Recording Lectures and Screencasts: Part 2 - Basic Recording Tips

We're going to first of all go over to a short video which shows what happens when you take a camera along to a lecture theatre.
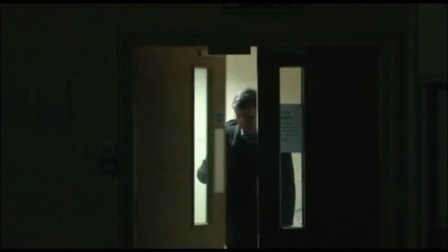[0:12]
When recording a lecture it's important to show up early.
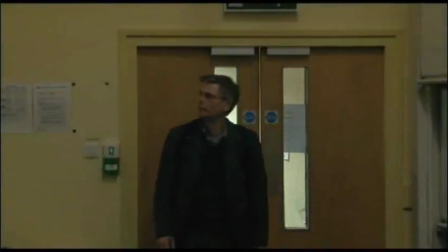[0:16]
It's much better to be an hour early than to be a few seconds late for obvious reasons.
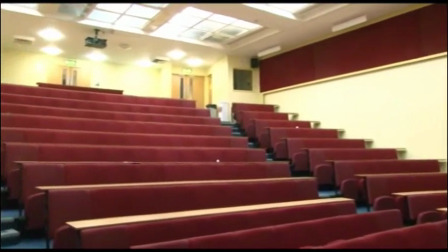[0:23]
You should have checked the premises ahead of time.
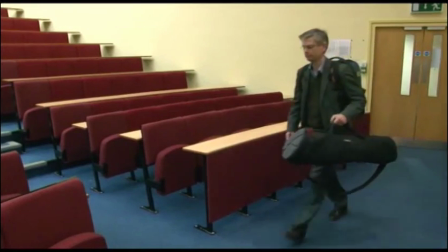[0:26]
If not, it's a good idea to have a look around and have a think about what you're going to do before you start to set up.
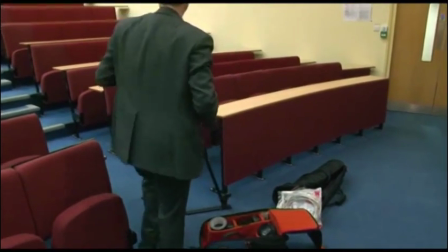[0:36]
In this shot, Tim is setting up in a particularly bad location. He's blocking an aisle, but in addition to that,
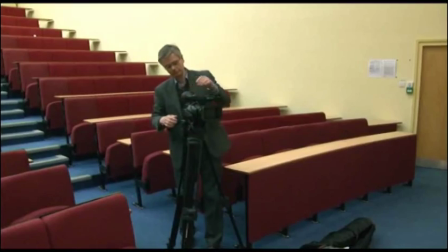[0:45]
you'll see that the shot that he gets from where his camera is located is a particularly bad one.
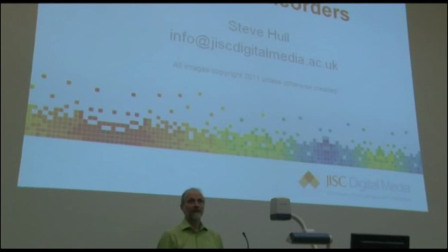[0:51]
The lecturer and the screen are in the same shot, and they need different exposures, so one of them is going to look bad. As you can see, there's one other problem with the camera's location. Here Tim is setting up in quite a good position.
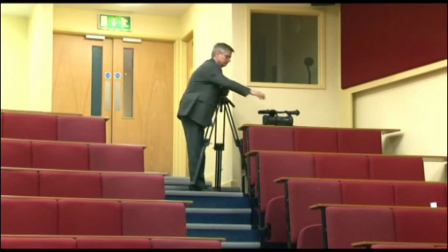[1:09]
It is still on an aisle but it's quite over to one side so he won't be blocking anything.
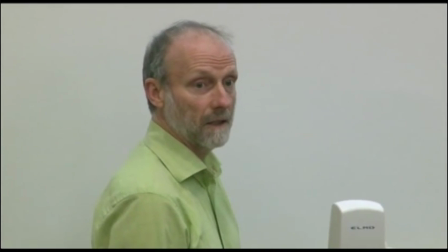[1:16]
He has a better view of the lecturer, quite a clear one which doesn't include the screen.
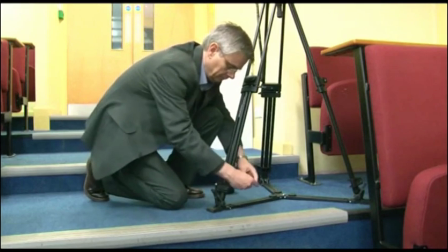[1:23]
Note that even though he's not blocking the aisle, because he's in an aisle,
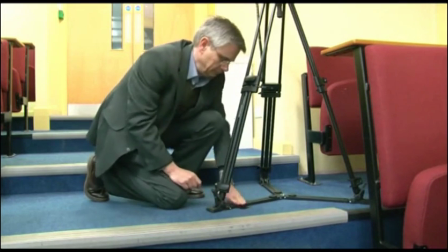[1:27]
he's taping the tripod down to make sure that there is no accidents.
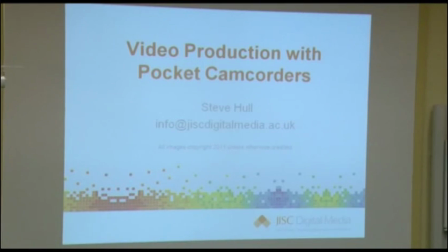[1:34]
From this position, Tim can shoot the screen,
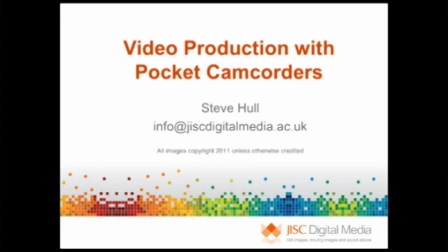[1:38]
but notice how much better the slides look if you simply import them when you come to edit the finished video.
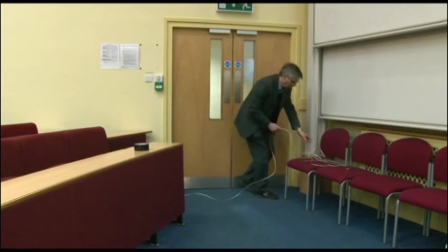[1:47]
Tim's now running a cable from the camera to a lecture capture system.
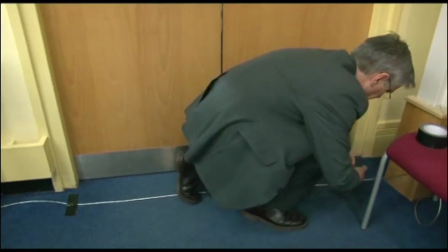[1:53]
Since the cable is crossing a place where people are coming and going, it is essential that it be taped down securely.
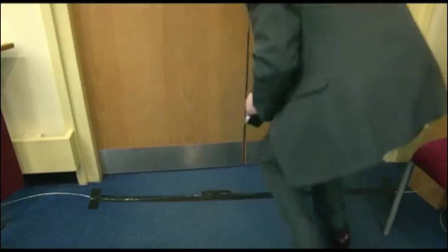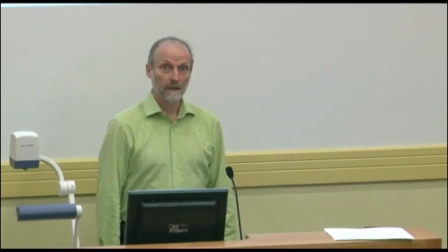[2:06]
Taking sound for your video from the lectern microphone is very good if you are dealing with a lecturer who stays in one place. However, you'll find if, as many lecturers do,
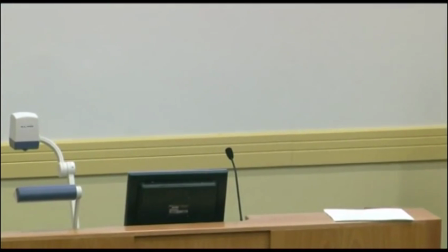[2:19]
your lecturer tends to walk around a bit, as they get further and further from the lectern, their voice is going to start getting quieter and quieter.
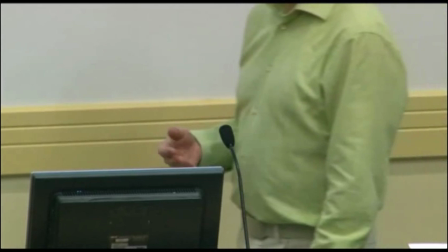[2:27]
You may even find that as they stroll along, their voice is going to get louder as they approach the microphone, and then they're going to go past it, and their voice is going to go down again,
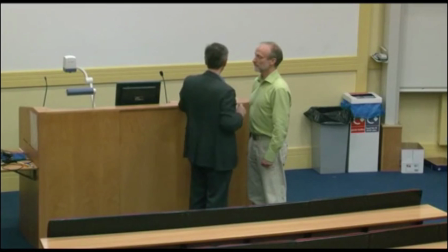[2:35]
and it'll be quiet once more. But there is an alternative to using a lectern mic.
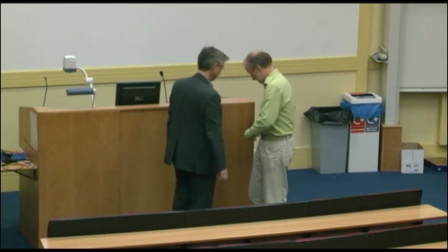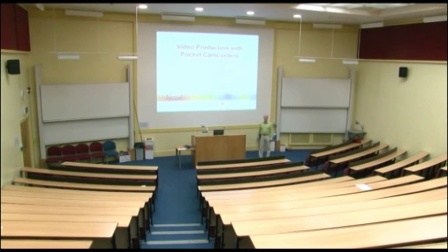[2:48] Now testing sound. Testing. One, two, three. Testing. One, two, three.
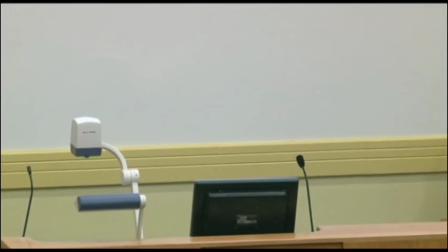[2:54] Good for me, thanks.
If we use a lapel mic, we don't have this problem.
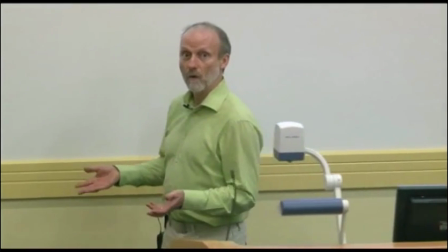[3:01]
The lecturer can wander around as much as they want, and the microphone follows them, obviously.
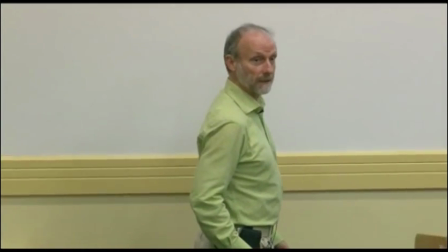[3:07]
Now, in our situation, I'm using a wireless microphone, which is particularly nice, but you could use a lapel mic on a long cable,
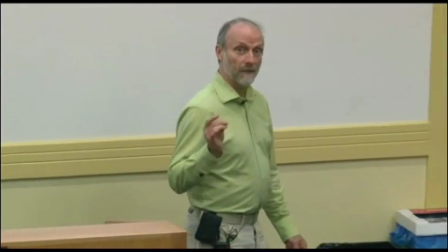[3:16]
provided the lecturer keeps that in mind and doesn't walk so
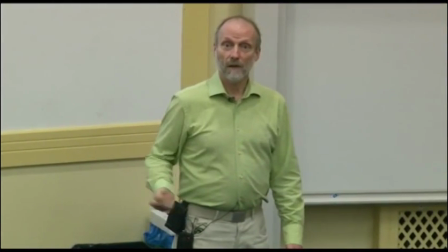[3:21]
far away that they yank something off of the lectern that the microphone is plugged into.
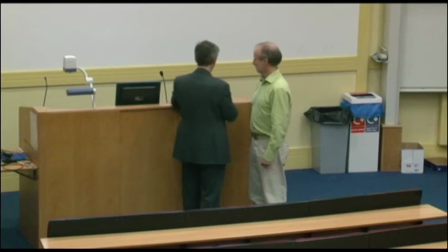[3:27]
After the recording, it's important to make sure you get your microphone back from the lecturer.
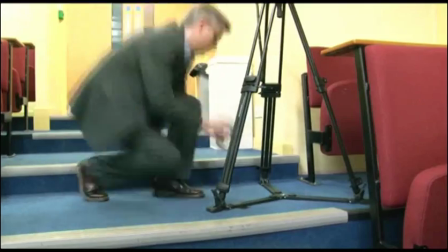[3:32]
But that's not all. You want to remove every trace that you have been there in the lecture hall.
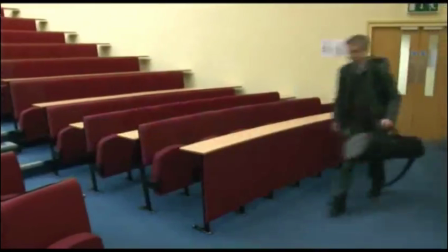[3:39]
Hopefully, you'll leave it a better place than when you arrived, and you'll be welcome the next time you have to show up and do a recording.